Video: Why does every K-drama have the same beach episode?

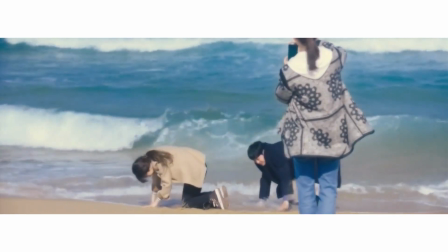This is where the characters have an intimate conversation in which they get to be candid with each other and take their relationship to the next step.
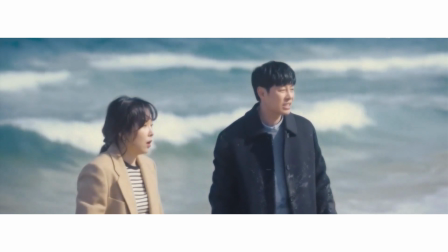It can be anything: opening up about traumatic past, the first kiss,
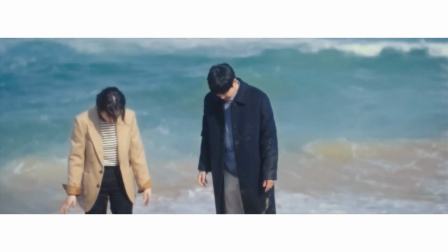a long-awaited love confession, a breakup scene, or even a death.
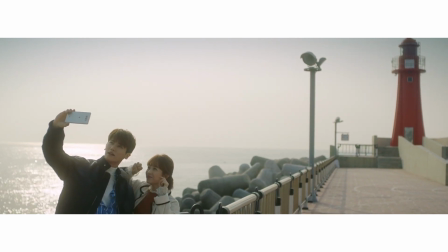The beach episode is where the relationship goes through a transition.
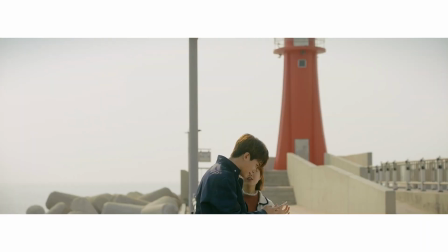It is a temporary escape from reality and a catalyst for change.
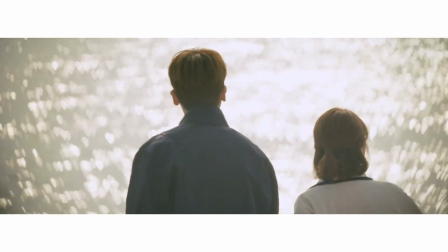An empty beach is an almost surreal and otherworldly backdrop that
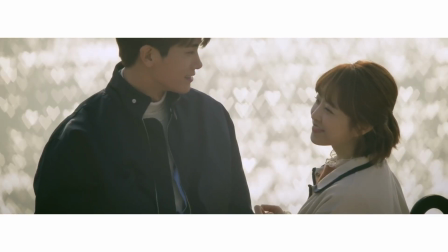looks nothing like all the other scenes in a K-drama that is typically set in the city,
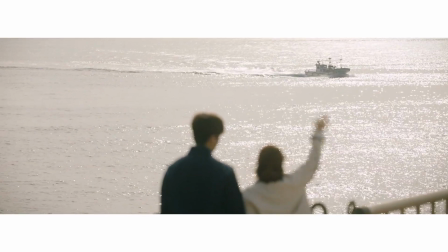among other people and trivial everyday objects and places.
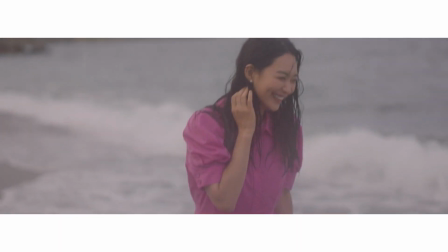The scenery change itself indicates that something important is happening in the character arc.
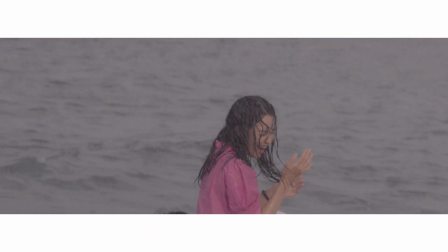The beach serves as a visual manifestation of these narrative shifts.
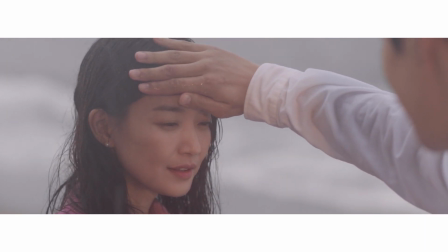It is not a coincidence that even in K-dramas that are set in a seaside town, the most meaningful scenes still take place at the beach.
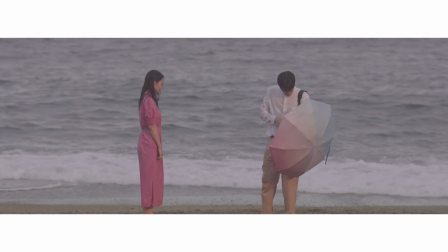In the overall narrative structure of a K-drama,
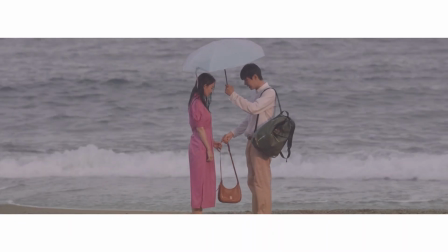the beach episode also very often plays the role of the calm before the storm.
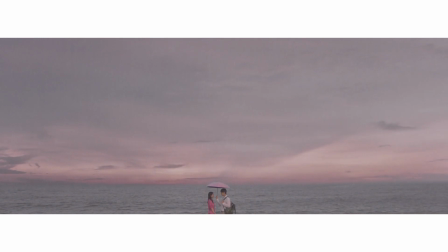The main characters go to the beach to get away from their problems and can finally let go and relax.
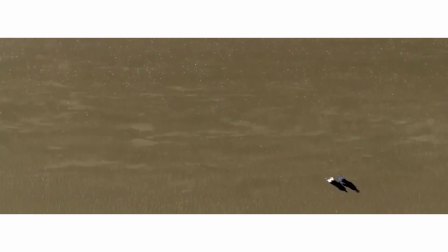This scene serves as a breather between two major conflicts and plot twists in the story.
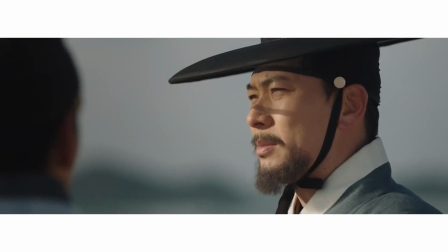The placement of the beach episode within the series is strategic.
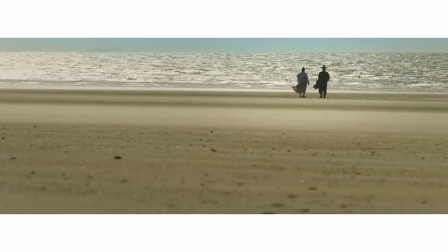It is used as a way to balance intense plot developments with lighter, more serene moments.
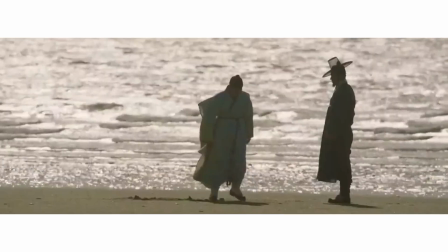The beautiful scenery provides the viewers and the protagonists with a deceptive feeling of safety,
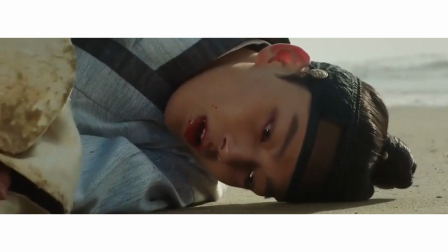like nothing bad could happen in such an idyllic place.
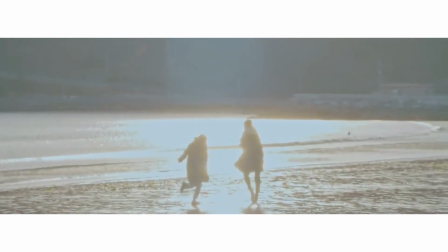In a lot of K-dramas, a major plot twist happens while the main couple visits the seaside.
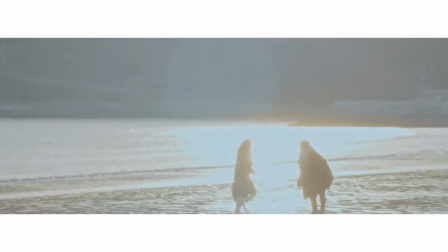The protagonists often come back from the beach only to find out that a friend or a family member ended up in the hospital,
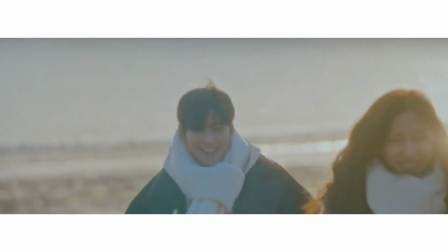got kidnapped, or died while they were having a good time.
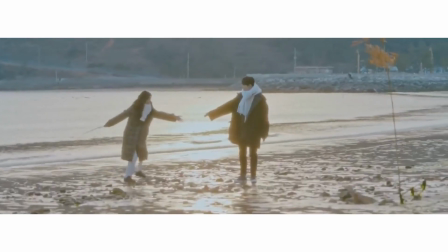The fact that both the protagonists and the audience didn't see it coming makes the plot twist more impactful and emotional.
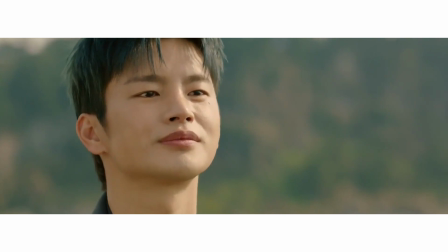If you encounter a beach episode next time you watch a K-drama, brace yourself, because your favorite character might die or get seriously injured.
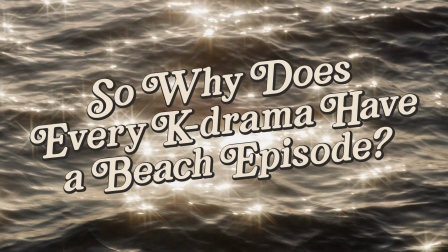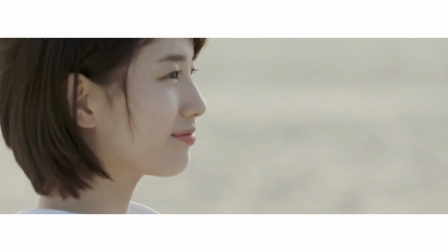When I started working on a video essay about the beach episode, it was meant to be a joke about how common and overused this trope is.
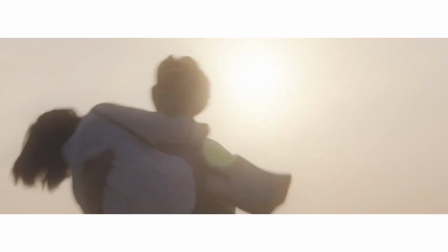It seemed so silly to me that almost every K-drama has the exact same scene at the beach.
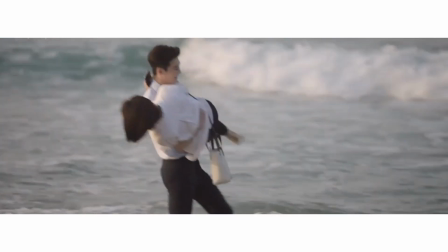It's just the protagonist frolicking in the water.
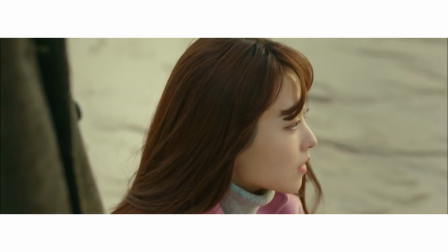But the more I think about it, the more important and symbolic does the beach episode become.
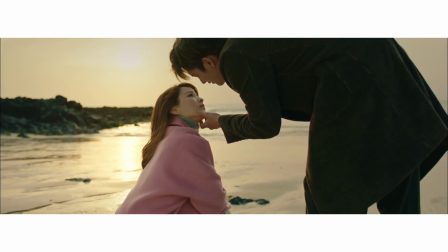This is actually a really smart way to make the plot move along at a natural pace.
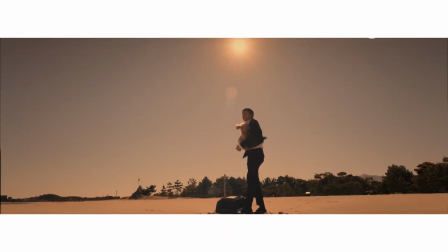No wonder so many K-dramas use it as a storytelling device.
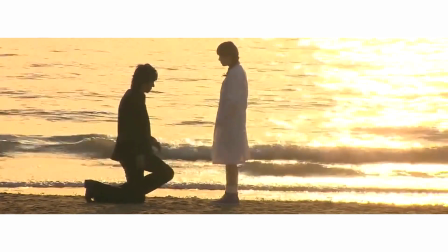Another reason a smart screenwriter would include a beach scene is an opportunity for organic product placement,
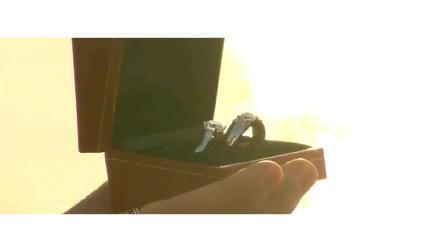with the beach itself becoming the product.
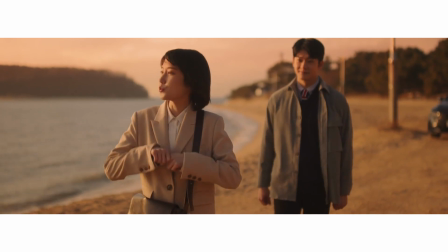Oftentimes, the local tourism boards would pay for a vacation spot to appear in a K-drama.
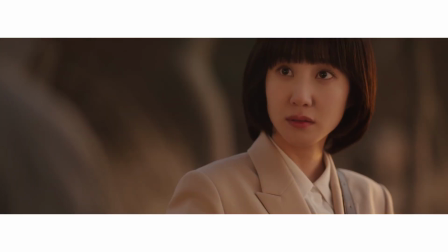The hope is that a scene will become so iconic that tourists will come to visit the filming location of their favorite K-drama.
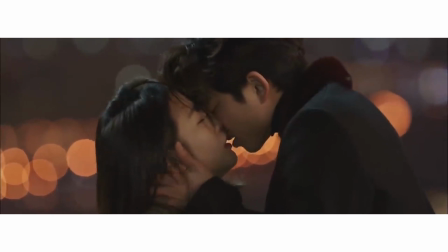This happened with a beach that was featured in the 2016 K-drama Goblin.
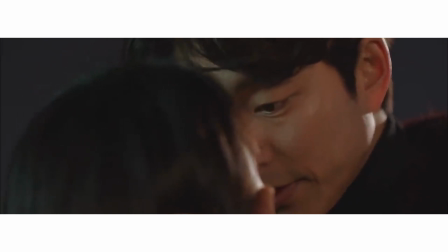It is still a popular fan pilgrimage site to this day.
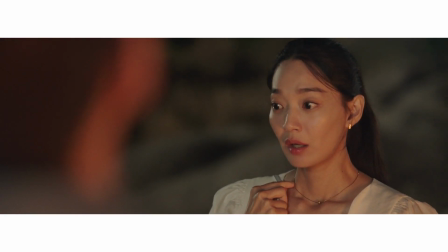The beach episode offers a unique form of fan engagement, an opportunity to blend reality and fiction.